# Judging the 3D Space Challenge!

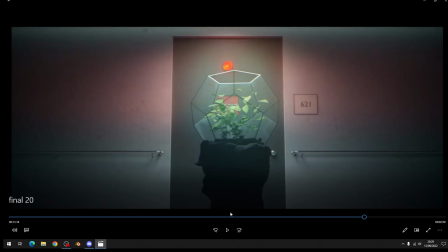(75:15)
Like here, everything's been composed in a way where you get the darkness around the sides anyway.
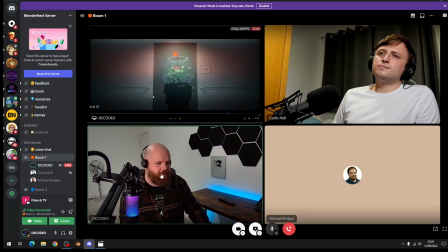(75:21)
But yeah, that's not a big deal for me. It certainly doesn't change how I feel about it. Definitely isn't a deal breaker for me either.
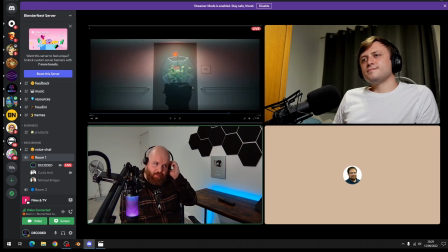(75:27)
No. That's another one of those nitpicks, which we've mentioned before you came on, Michael. There's been a few other shots where the lighting on something really doesn't make sense, like that.
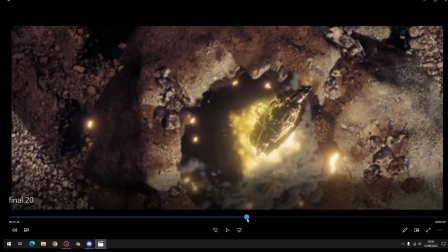(75:38)
Was it the Space Cat one? Yeah, I think where it had yeah. completely different lighting on the Earth.
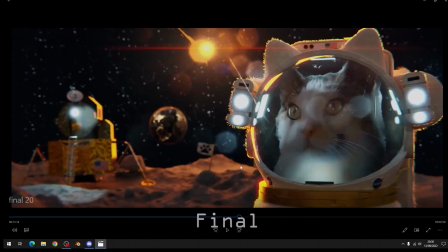(75:50)
This one. So there's an important point to make about that. Is that even the Earth, or is that a lens flare? No, that's lens flare. The Earth is to the left a bit. Oh yeah, that's the one. Yeah. So the main point I made about this is that it's difficult to understand its position in 3D space, which is why kind of the lighting's a bit odd.
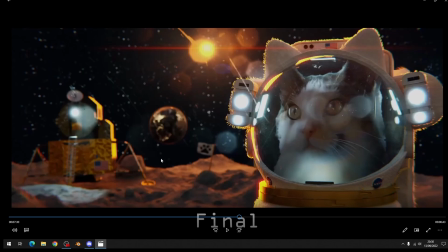(76:08)
I think that's the more important point than the lighting itself. When we're comparing this to this final one that we've picked as our winner, even though the lighting is coming from different locations, I don't have trouble understanding where it is in 3D space. Like the lighting is affecting the planet in a different way, but I still know it's far behind the space station, even though the lighting is different.
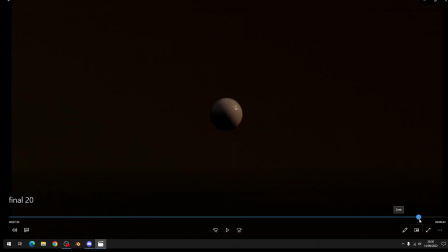(76:27)
Does that make sense? Yeah. I feel like that's kind of more important for me. And that's something that I think a lot of the other kind of entries have struggled with, because it all feels like they're either like cardboard cutouts,
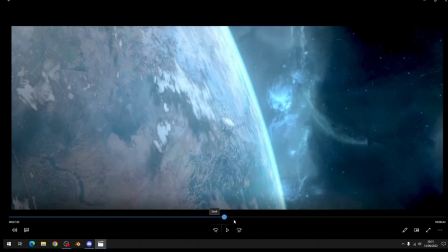(76:35)
or there was an earlier one as well where we complained about the length of the shots being too long. The one with like the shadow coming over Jupiter.
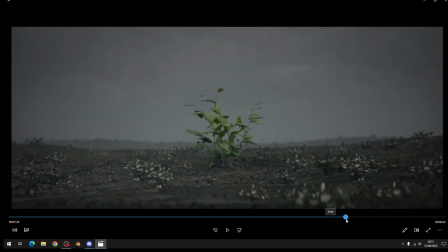(76:42)
Everything felt like it was kind of out of position. A lot of that is to do with lighting and framing and stuff.
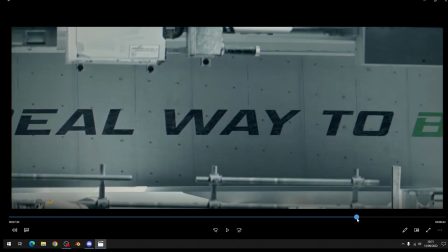(76:47)
But this one, even though we're nitpicking it as the lighting coming from different sources, I still don't have trouble understanding that physicality.
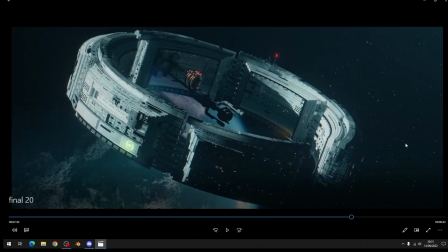(76:54)
So that for me is kind of one of the reasons why it doesn't faze me that much. So yes, get other people, like, other people may have different takes about it. That's perfectly fine, because I feel like there's a kind of, since we're breaking away from realism there with the lighting, technically you might call this stylized or a stylistic choice.
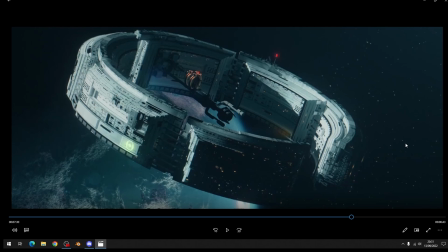(77:13)
So again, like, people are going to have different subjective opinions about that. And ultimately, it's a backdrop for the space station. It's an artistic decision at that point. They might have said, "Screw it, it looks shit if I," because the planet would be lit completely off of screen. It would just be a black blob.
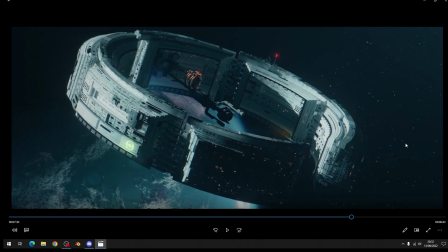(77:34)
Yeah, you always have to use a bit of artistic license for that. I mean, obviously, you've got visible stars here. If you were this close to a very bright metallic object, you would not be able to expose the stars as well. But you don't question that, because it's an artistic choice. And what I've found from
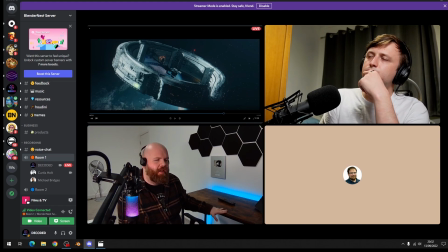(77:53)
doing so many recreations of movie shots is there's so much fudging going on that you don't even realize. Directors and VFX artists do this constantly in movies, where things are like faked, basically, where there'll be smoke and mirrors all over the place.
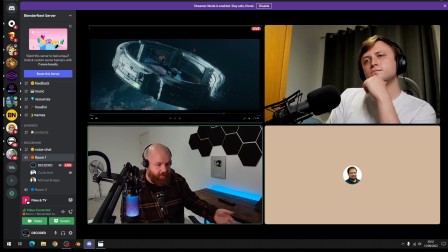(78:12)
For instance, on the Jurassic Park thing I did, I couldn't get it to properly line up, and I'm pretty sure that they used a different focal length for the T-Rex compared to what they used to actually shoot this thing, and it doesn't stand out. You wouldn't notice that, but it's the only way that I could figure out to get it all to compose properly together.
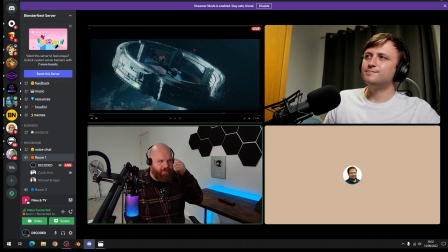(78:31)
I didn't realize that until after the shot was done, that mine didn't quite match at the right scale, because I think they just went, sort of just use a different focal length. So I was trying to do a shot before from Lord of the Rings,
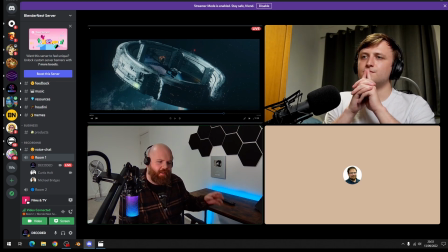(78:47)
which I still might do at some point, but there's a zoomed in shot of Minas Tirith at one point. It's where Gandalf's riding to Minas Tirith, and you see these towers on the front. I was trying to figure out where the hell on the model these towers were and try and line up the shot,
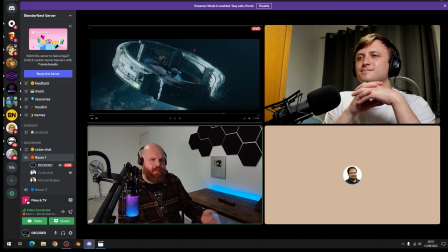(79:03)
and I couldn't figure out which side of Minas Tirith it was looking for. And I realized after ages, this isn't actually part of the model.